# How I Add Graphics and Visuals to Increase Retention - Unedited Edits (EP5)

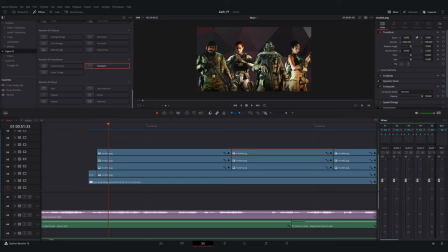(37:53)
So it's, it's pretty quick, but it's kind of cool it uh a little unique little flair something like that
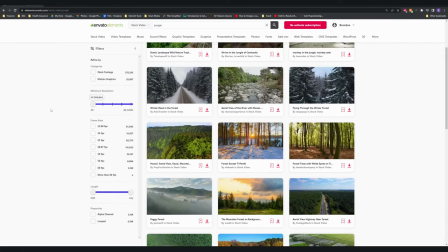(38:03)
and now what i think what i'm trying to do is figure out okay how how do i want to display
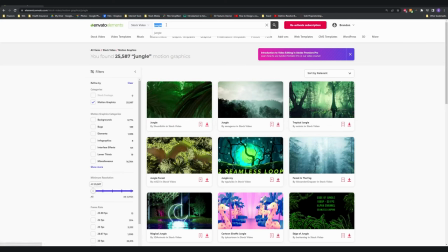(38:09)
this and i'm looking for things jungle related on envato because i i just
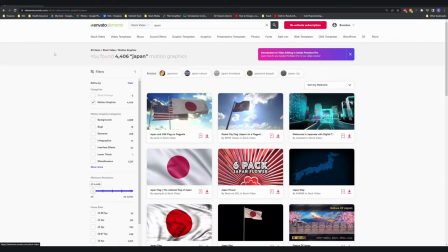(38:15)
have no idea uh i'm looking at cherry blossom stuff to see if there's like a cherry blossom background i think i end up looking at that
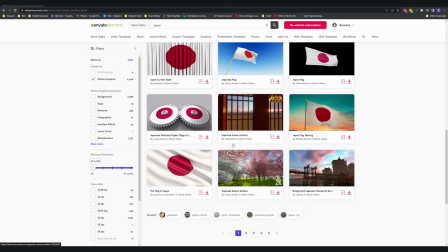(38:23)
jungle temple one because i was like oh that's pretty cool but you know i'm i'm trying to figure out okay how do i make this look appealing
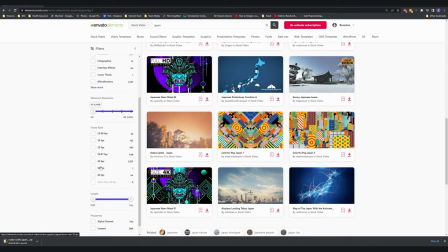(38:32)
and not bad i guess to put it bluntly
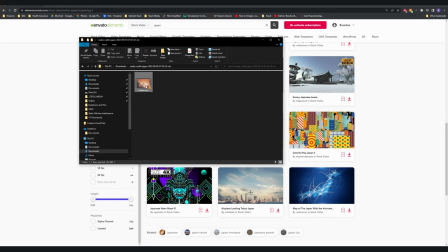(38:37)
and i believe i download it do i download that temple is that the one i end up
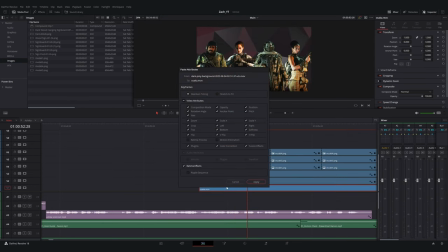(38:44)
using i might i can't remember if i use the gameplay trailer if i use this temple but sometimes that's the
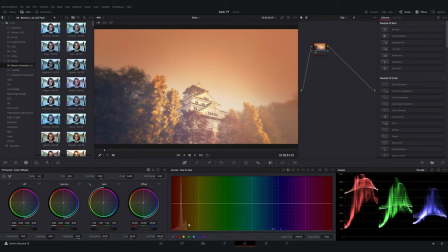(38:53)
that's kind of how i figure stuff out is i just yeah i think i do actually now that i'm remembering it so in envato i don't remember if i
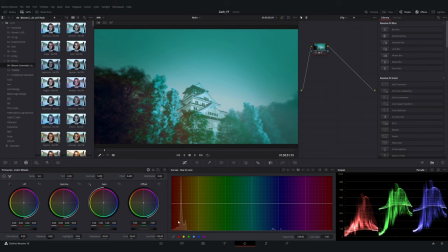(39:01)
looked up like japanese themed things or if this was cherry blossom something but um i found this temple that looked like some of the
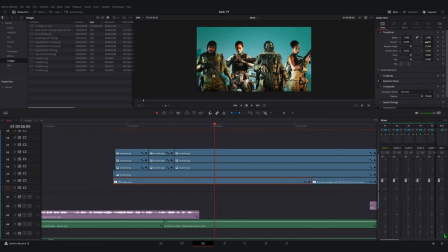(39:10)
architecture used in ashika and i was like all right perfect this is it this is it i when i first drag it in you can see that the castle, I think I keep saying temple. I don't know if it's a temple or castle.
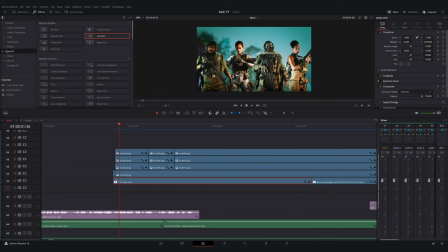(39:22)
So excuse me if that's coming off ignorant, but the, the building in the background is one too sharp and it's not really in frame. So what I do is I blur it. And then I believe I add some zoom and I drag it up a little bit.
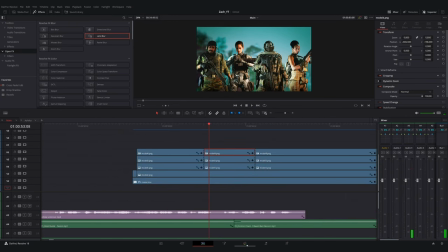(39:38)
If you ever have stuff that, uh, doesn't seem to fit appropriately, if you have the pixels to work with an easy fix is to zoom in and then slide it around using your position tools
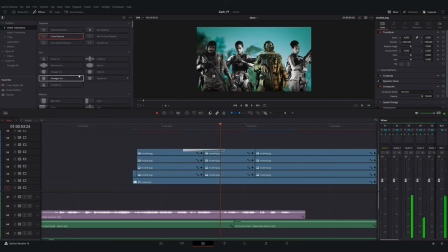(39:53)
it's also um side note that's like a really easy way to add motion to videos as well you can give it like a 1.1 zoom and then uh keyframe left to right up to down up to top to i keep saying up to down top to bottom brandon get it together man
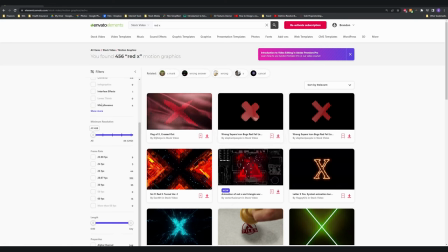(40:09)
um so yeah okay cool we got the background figured out and what
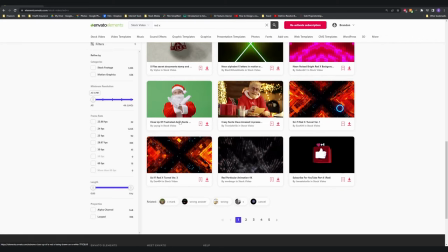(40:15)
i end up deciding in my head i think what i had thought about there's santa
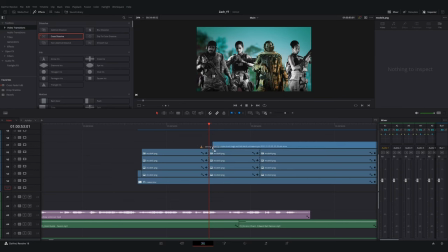(40:22)
is i wanted to do like a like an air buzzer when zach is talking about if your teammates go down and i wanted like a really basic red x and i went on nevato and they have this really cool 3d one so i was like perfect
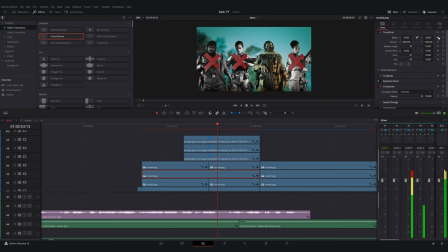(40:41)
that's like that is what i wanted and better so i don't have to do anything it's already set up for me i got a cut a cut line um right where he's saying your teammates go down or whatever he says and the other thing that i do is
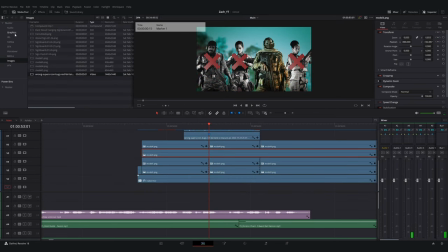(40:57)
not only do i add the red x i I desaturate the character models.
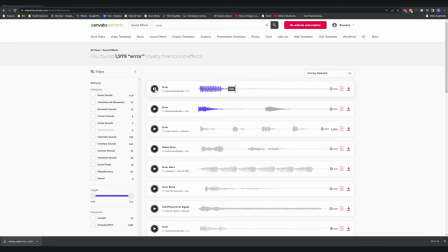(41:04)
Small thing, but again, adds to them being eliminated, you know, that effect.
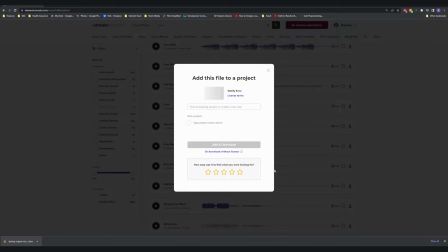(41:11)
And now I'm looking for that air noise.
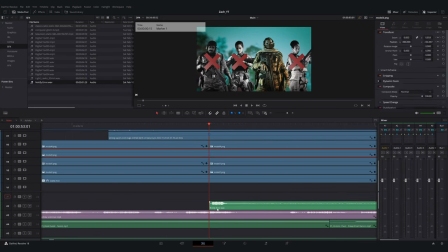(41:16)
I don't know what I end up settling on, but I had an idea for how I wanted it to sound.
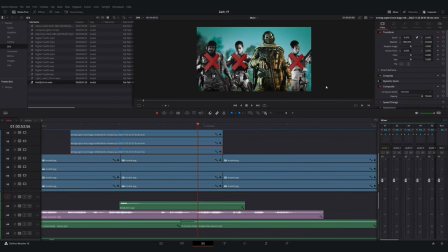(41:24)
And I don't know if I ended up finding something that was exactly what I was looking for.
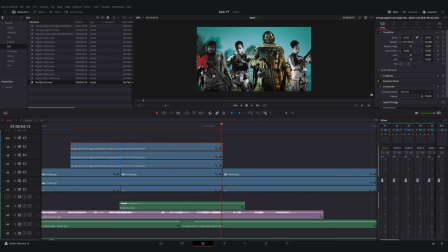(41:29)
but um that you definitely want a sound effect there to emphasize that elimination process
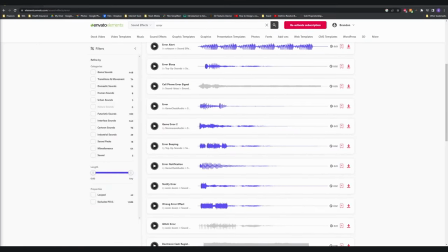(41:38)
and the other thing that i do is i increase the size of the ghost character model i make him a little bit bigger what zach says is your players go down as long as somebody is still up and when he's saying up he gets bigger and
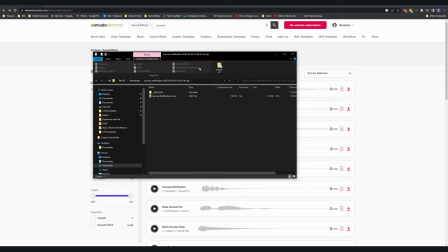(41:56)
then i think the last thing that i do oh okay so i found a um
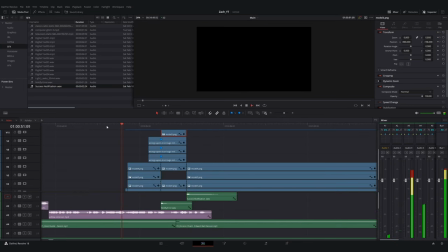(42:02)
positive ding ish noise like a i think it's a bell noise for
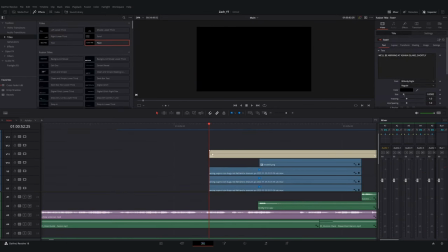(42:08)
um when he says if one of your players is still up to emphasize one of those players
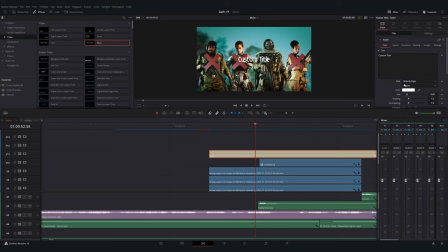(42:14)
still being up and i think the only other thing that i do is i keyframe the x's sliding off and
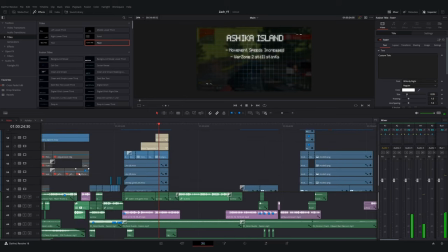(42:26)
i oh do i add text behind it that would actually
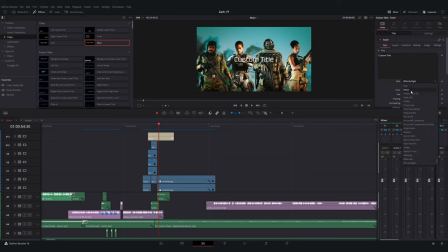(42:32)
be kind of smart i wonder if i do that that's not a bad idea brandon do you do that i think i
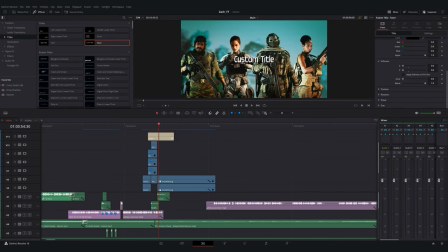(42:37)
do i do do that yeah good work me
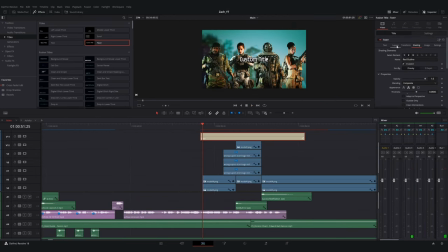(42:43)
oh wow i impressed myself i forgot i did this so this is an area add subtitles to um make sure people are understanding what's being said
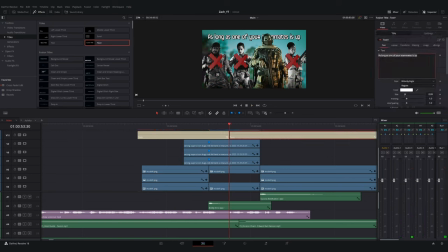(42:53)
this is a good talking point for zach and you see another cool thing about this is because i
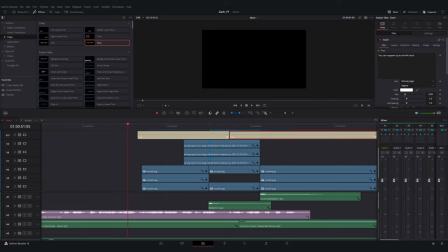(42:59)
layer the text behind ghost right there it adds a 3d element because you know he
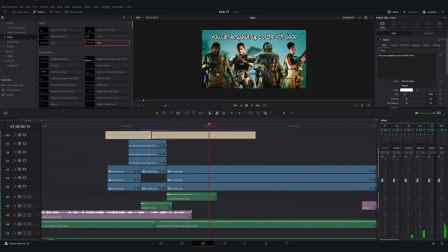(43:06)
slides above the text while everything else stays below kind of cool kind of a cool looking effect I don't
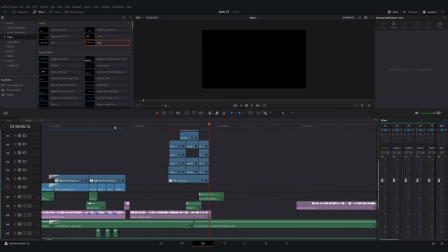(43:13)
know but this process in itself it's if you look at the timeline right now this whole sequence lasts maybe five to ten seconds Zach
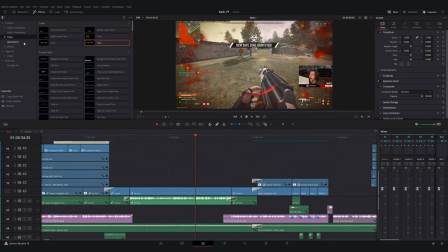(43:32)
describing as long as one of your teammates is up you know you can respond back in
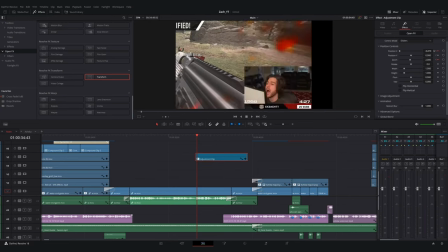(43:38)
and me coming up with this animation probably took me i don't know a solid
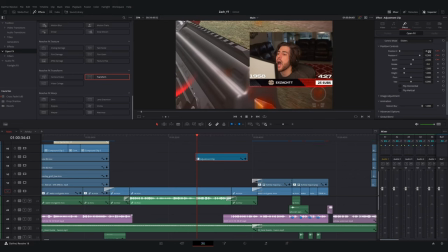(43:44)
hour and a half two hours but i think it it was worth it um i'm actually
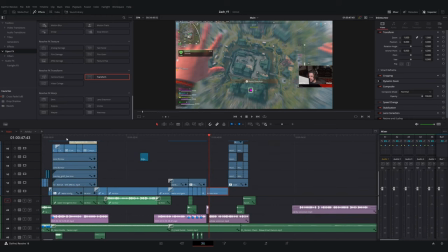(43:51)
really happy with how it came out i i know it's not anything um to to uh to write home about i
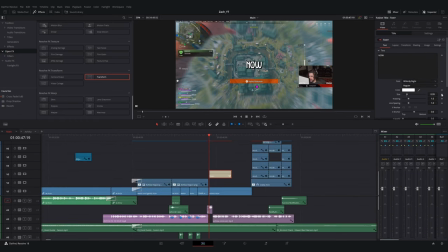(43:59)
don't know why i said that i was trying to think of a good phrase and that just does not sound right anyways i know it doesn't look
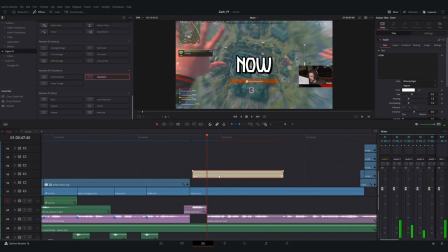(44:06)
overly flashy but a lot of times when i try to add any kind of vfx and i say that lightly it just ends up looking really corny and bad so i was really happy with how that one came out but now let's finish up
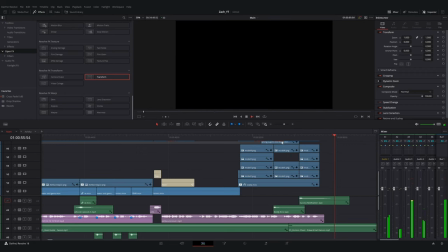(44:22)
talking about the video um because we got to
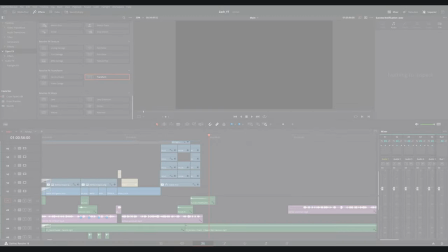(44:28)
make the whole video the time step right now it says 56 seconds so i've been talking about 45 minutes over 56 seconds of
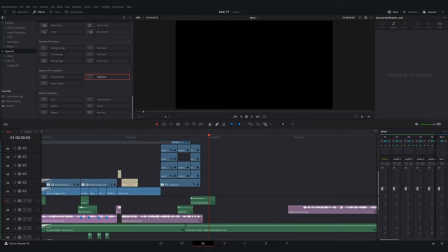(44:36)
dang video man tough that is tough okay and if i remember correctly and
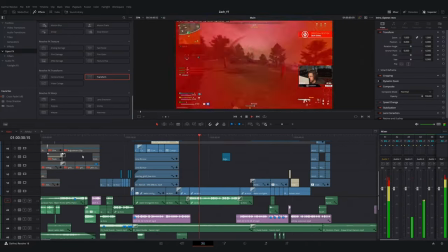(44:47)
i'm not remembering correctly a lot of these times um now we got to get into
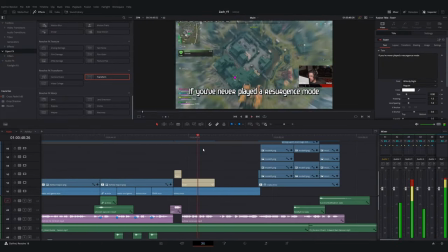(44:52)
actually dropping in and and giving people guides and tidbits.
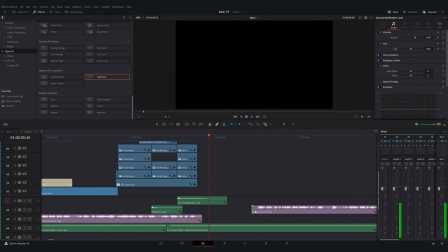(44:58)
Oh, yeah, see, I think that came out really good. So the thought process for the rest of the video is now we start the gameplay breakdown,
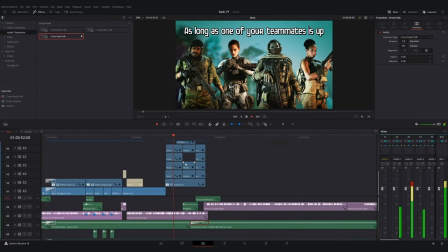(45:09)
and we show off what things you need to do. There was a couple ways you could go about doing this.
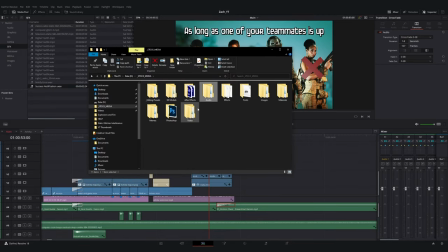(45:16)
We could either have set talking points for the guide.